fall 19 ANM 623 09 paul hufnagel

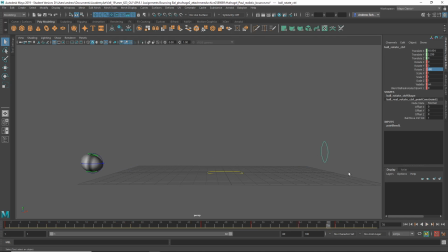And then I think it's just spinning too fast here. So it's like here it's not spinning at all and then suddenly it's spinning super super fast. So let's get rid of those and just shift click and drag and delete those
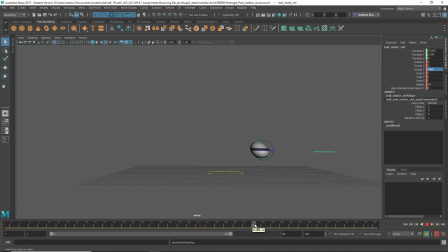and then, you know, you could have it between here and here. Maybe it rotates around, you know, once or something.
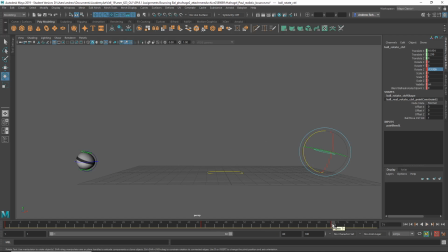and if you want it more spinny or maybe it goes all the way to the end if you want it more spinny it could go around again I have auto keyframe on
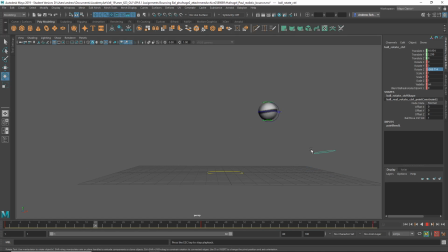that's looking a little better I still don't really I get that it's misshapen and so it's bouncing weird but I'm not really buying that it just suddenly it almost seems like its own volition throws itself in this direction and I think that the other bounces will be faster. The other thing is some of the, um,
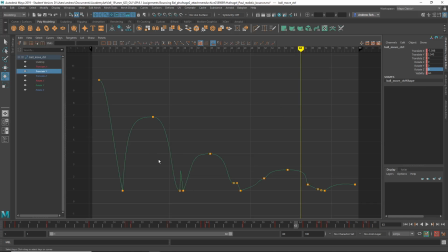let's take a look at the Y translate curve. You know, we've got to look at these, uh, curves and, uh, and you don't need a second contact frame on one of these things. Um, so I would really just take a look at these and even though it's, let's break the,
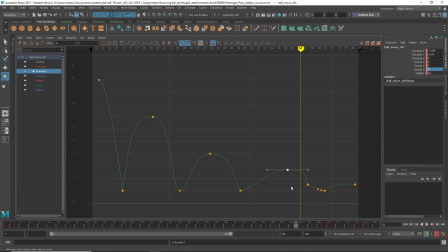I'll probably get rid of that, get rid of that, move this back here, get rid of these. And even if it's realistic, it's still going to have a bouncy shape to some extent, most likely. So I would break all these and just get these,
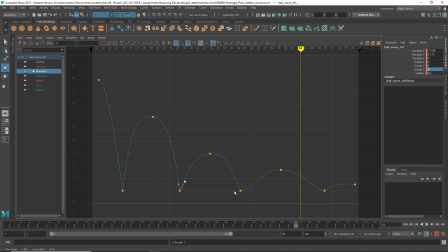you know, to be a more bouncy shape.
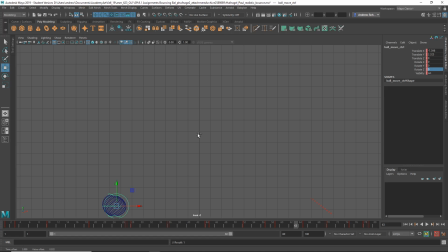So anyway, I think that's getting a little bit better. It would be good to see video reference and see what you're going for.
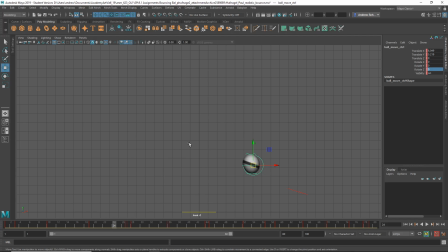And I know sometimes balls will, you know, especially if they have some spin or they're more shapen, they can bounce in some surprising, unpredictable ways, but just the way it's kind of moving pretty slow here and falls kind of straight, and it suddenly launches itself all the way there, it just doesn't look that believable, so, and I think maybe the bounces could be faster overall.
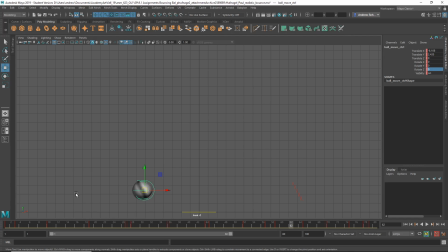So, anyways, if you have video reference, it would be interesting to see that as well.